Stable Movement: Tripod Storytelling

Everywhere you look on YouTube, you will see people talking about cinematic movement, about moving the camera for dynamic action, about using gimbals and Steadicams and sliders to create depth and to bring the viewer into the world.
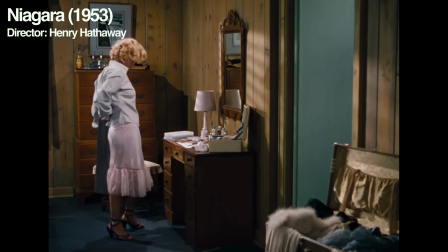[0:14]
Well, for the first 70 odd years of filmmaking, the camera didn't move much at all.
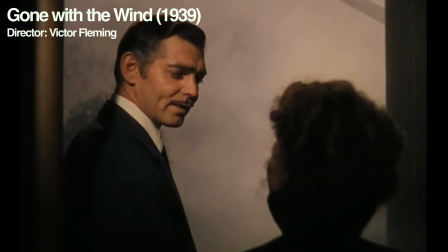[0:21]
Yet those decades produced some of the greatest and most cinematic films in history. That was because cameras were much bigger, clumsier, heavier, and it just wasn't easy to pick up a camera, put it on your shoulder, and go and shoot something.
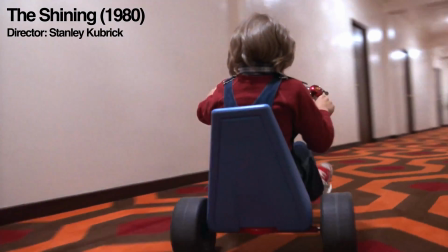[0:35]
Gimbals haven't been invented yet. Steadicam only turned up in the 70s. They definitely had dolly track, but it was something that was only used on a couple of shots in the movie, and it certainly wasn't the standard. So how did filmmakers, for the first 7 decades of film, design complex shots without moving the camera? Well, they used tripods. The first ones were wheel-driven and geared because the cameras were so heavy.
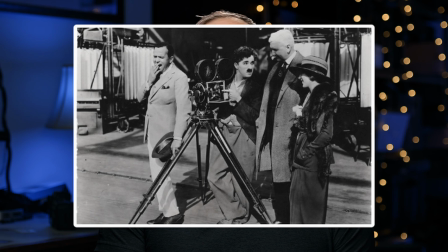[1:01]
But in about the 50s, the fluid head tripod arrived, and it made it much easier and much more intuitive to pan and tilt the camera. If you're not familiar, panning refers to the camera left and right, and tilt refers to up and down.
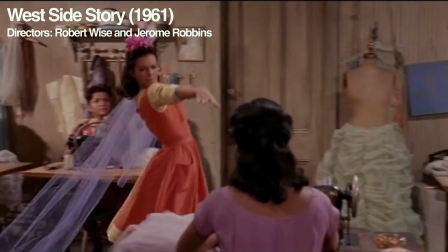[1:15]
The reason that these are both such good storytelling tools is that that's what our head does naturally,
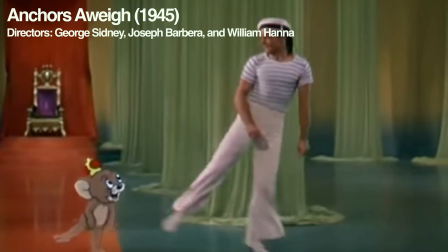[1:22]
whereas zooms and even dollying left and right are a little bit more unusual. You can of course do both these movements at the same time,
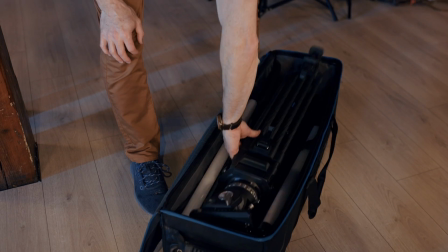[1:31]
but modern tripods like the Benro BVX series that I have allow you to set different strengths and resistances on the different axes of the camera.
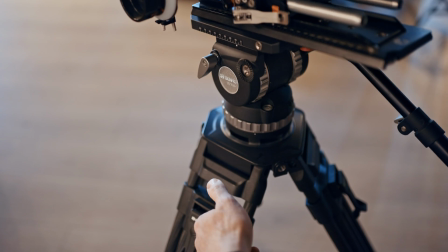[1:39]
This means you can make it easier to pan or to tilt. In today's video, we're going to go over some of the most overlooked and underutilized camera moves on a tripod,
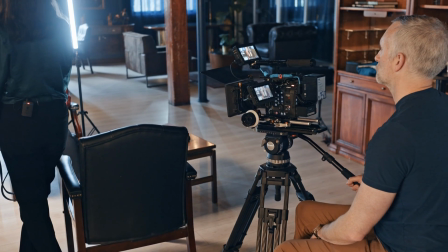[1:50]
so you can use them to tell better stories and create an atmosphere in your filmmaking that brings people into your world. The first critical factor with tripod mounted shots is the shot size, or how close you are to the subject and what lens you're using. Yes, you can always pan left and right in a wide shot,
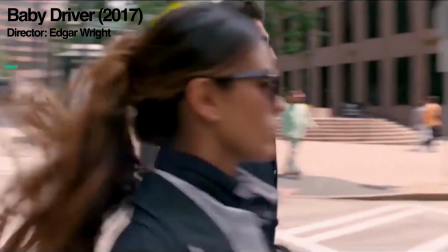[2:09]
but it's so much more dynamic when you do it on a tight shot of the subject and you track through the environment,
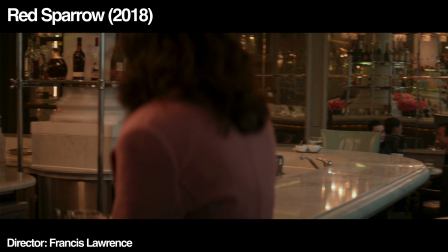[2:16]
revealing more and more as you go. This allows the audience to take in what's happening slowly than just cutting and giving them all the information at once. It allows the filmmaker to direct the viewer's eye and control the speed at which they receive new information.
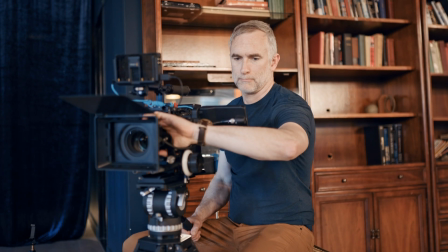[2:32]
On a long lens like this 24-70 punched in on a full frame sensor to give us a 100mm equivalent,
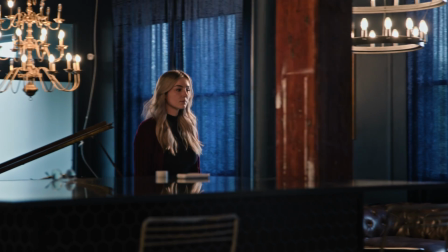[2:39]
we are very close to this subject, even though we're still 20 or 30 feet away. That means as the subject moves through the frame and we move with her, we get a whole bunch of new information. And we get all this wonderful motion that makes the character seem really dynamic.
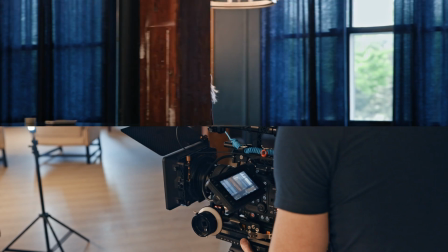[2:57]
If the subject then walks through the environment and we pan with them, we get something that feels a lot more like a slider or a moving shot, but it doesn't require any of the equipment,
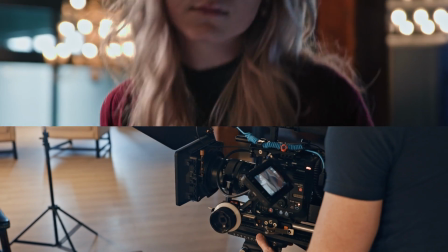[3:06]
and it's far closer to what we would see normally when we're just moving our head on our neck. This type of tripod shot makes it a lot more personal and a lot more observational, as though we were seeing something in everyday life. Another great use of this is to tilt up to establish a location, or to tilt down to see our character in it.
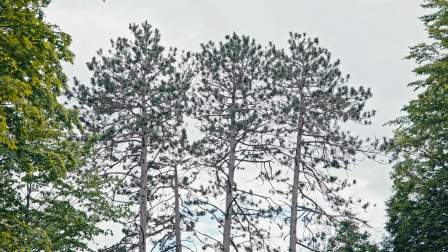[3:26]
This is probably the easiest and quickest establishing shot to use.
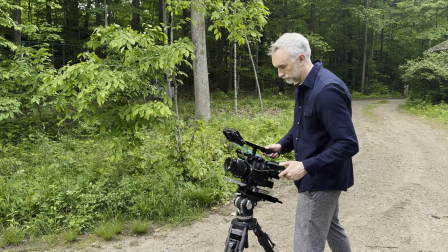[3:30]
It just takes a couple of seconds, but it really establishes the character, the location, and the mood of the scene in a really artful way. You can also use this kind of shot in micro when you're establishing someone standing up or sitting down.
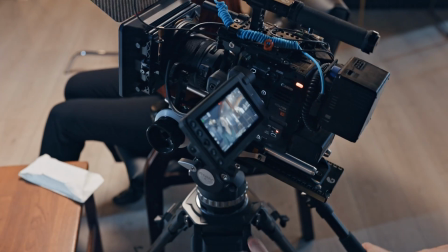[3:45]
I particularly like the stand-up shot because the distortion of using a slightly wider lens on
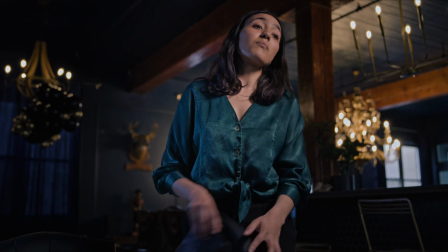[3:51]
this makes the person who stands up seem very tall and intimidating and projects their power. If you've ever had the experience in real life of meeting someone who then stands up to shake
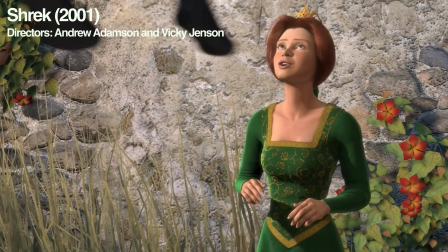[4:02]
your hand and you realize they are far shorter or far taller than you thought they were, it is a nice reveal and tells us more about who we're dealing with. The final way to use tripods creatively is the POV shot,
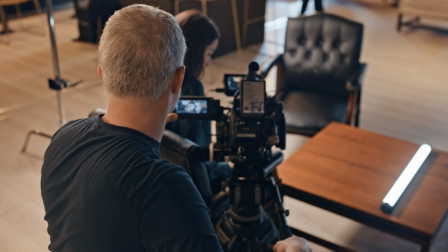[4:16]
by combining a pan or tilt with a focus change to really put your audience in the mind of the character, in their perspective.
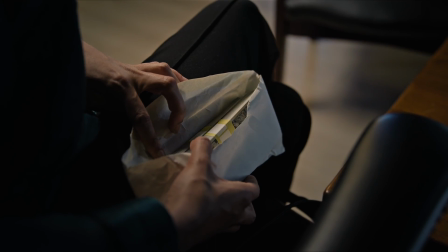[4:24]
This again comes back to the fact that our eyes don't zoom, but they do pan and tilt.
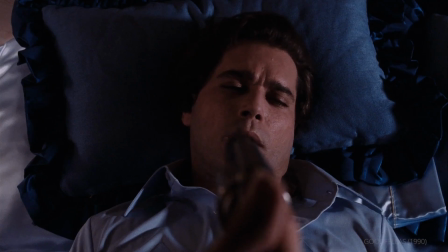[4:29]
When we, as the audience, see through the eyes of the character, we in turn identify much more with that particular character. We invest our own agency in what they're doing. One last use of this is the whip cut.
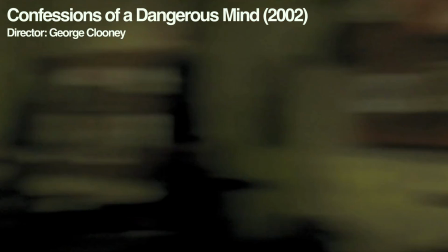[4:45]
This is where you whip pan from one subject to another and then hide a cut within the distortion or the blur of the quick pan. A classic way to use this was with the knife throw, where one character whips a knife down and just drops it at their side.
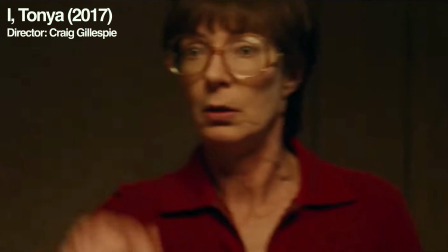[5:01]
And then we whip pan across to the knife landing in the wall, and maybe a production assistant has just touched it beforehand and it's still bouncing. Together with the sound effect, this really sells the shot. In the age of gimbals, handheld, Steadicam, and sliders, the humble tripod is often overlooked, but it still remains one of the most powerful filmmaking accessories that most of us have access to.
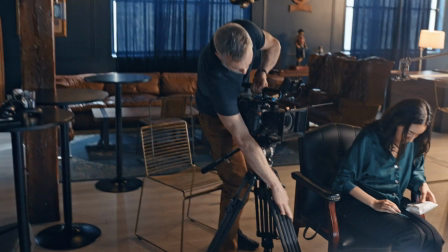[5:25]
A great cinematic tripod like the carbon fiber BVX range from Benro can really elevate your filmmaking and allow you to achieve sharp,
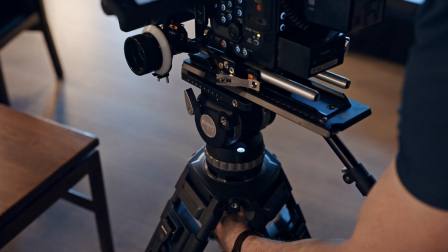[5:33]
concise, and safe camera movements, no matter what your level of experience. Benro is also the sponsor of this video. You can check out the description for links to all the gear that I'm using from B&H. If you're interested more in camera movement, lighting, and more advanced cinematography, please check them out at canonmasterclass.com.
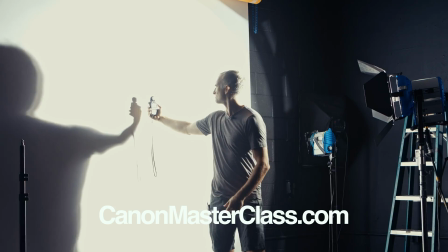[5:53]
I have a ton of tutorials there,
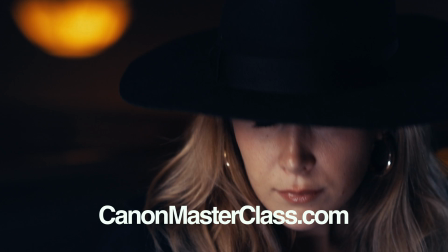[5:55]
everything from introductory camera primers to post-production and how to get your videos to look like this. Thank you very much for watching. I will see you next time.